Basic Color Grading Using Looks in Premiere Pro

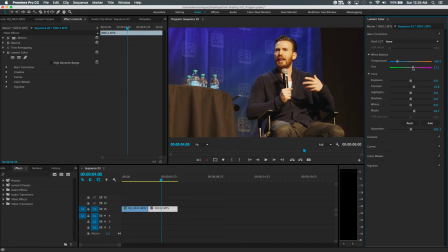And color grading, in my thinking, is it's all subjective. You know, it's basically what you want it to look and how you want it to look. You know, there isn't a right or wrong. So just kind of just play with it, and that's what I usually do.
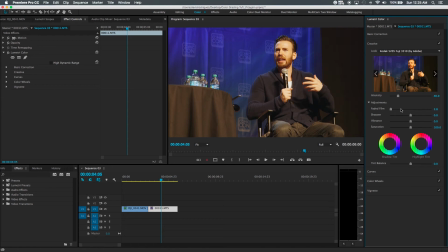Okay, so one of the things that I use is faded film. It's actually really, it's pretty popular these days. It gives it that nice, like, not grainy look, but it just, like, I don't know, it just feels like a textured layer is what it looks like to me.
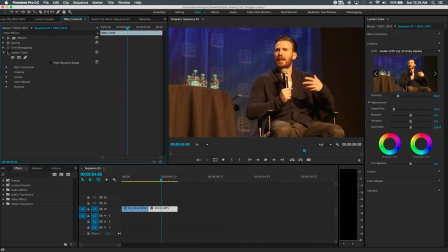And let me show you what it looks like before and then after, before and after. Okay, so now that we got that, and one more last step. Oh, actually, you know what, before we do that, I want to add faded film to my ghost.
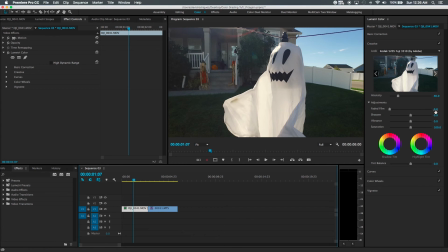10, perfect. And
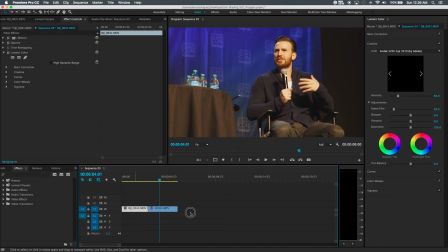then he's talking about his ghost. It's like, my ghost is scaring me. Whatever.
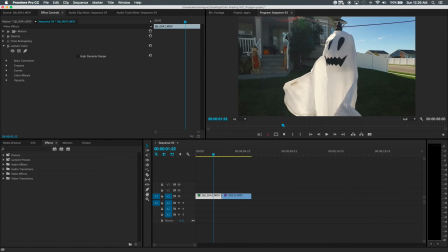Anyways. Okay, so last step that I actually do is I add letterboxes.
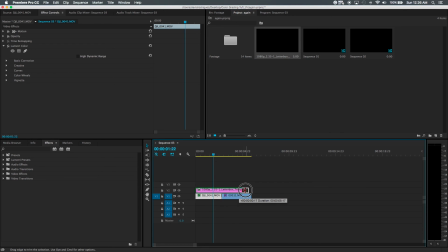Yes, letterboxes. I think that gives it that effect of that film look.
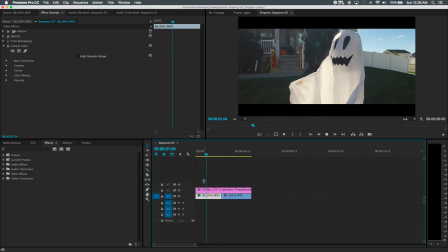And so as you can see, go boom, boom.
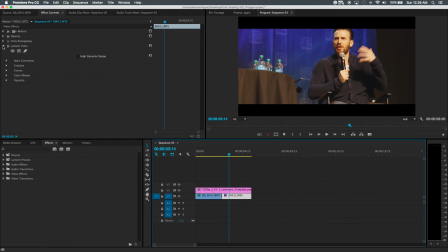We can actually move him down. The nice thing about letterboxing is if you do that, you can frame it again, like it, and it's just you can't go left or right, but you can go up and down.
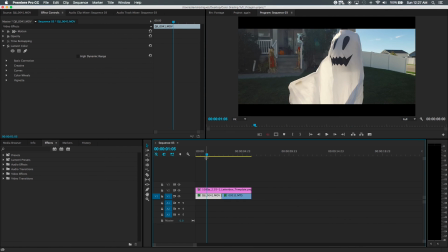Oh, like there's crotch. Okay, you can go here, boom, frame it down, and our ghosty guy, frame this guy down a little bit.
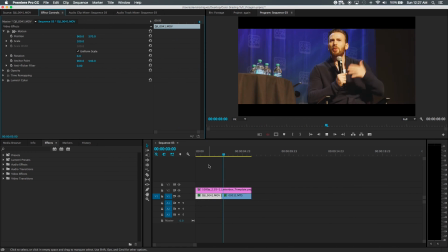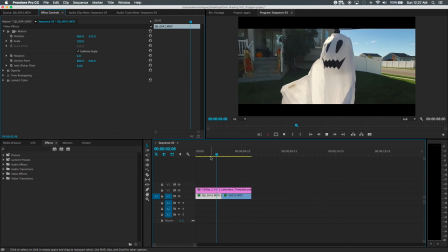See, it looks really good, doesn't it? Like I said, that's basically what I do, my color grading process. It's not too bad. It works for me, and if there are color graders out there that disagree,
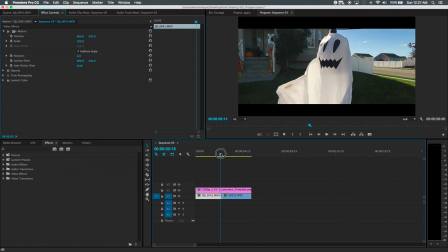then that's fine, but this is the way I do it, and people like it.
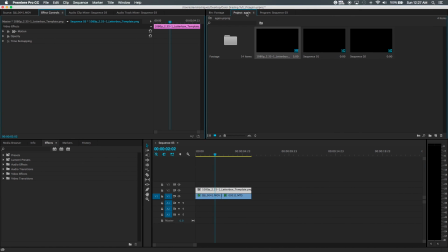And one thing for the letterboxing, to find that, you can actually Google that and just type in 1080p letterboxing, and you can go to images, and you can actually find some of that. Just make sure you write in PNG.
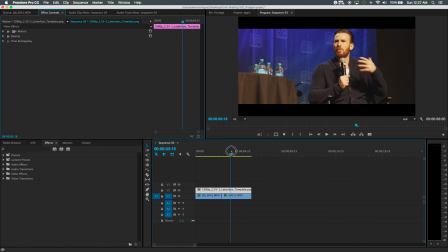I'll post a link down below so you guys can just click there and then, just download one of the pictures off of there.
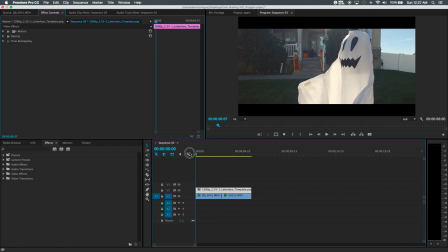There's my tutorial. It was really short, really kind of fast. If you guys have any questions, feel free to write it down in the comments and I will message you back as soon as possible. If you guys want anything else shown, I do a whole bunch of things. I do aerial videography.
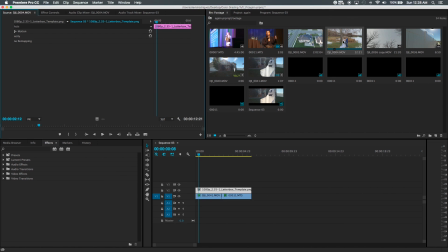As you can see, let's see if it even plays it. Shot in 4K. If it does play it back.
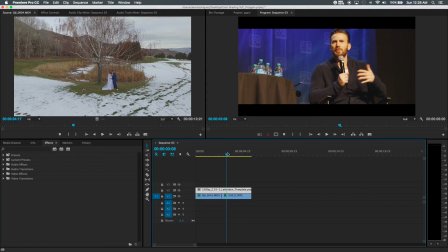All right, like and subscribe, and I will see you guys later. Peace.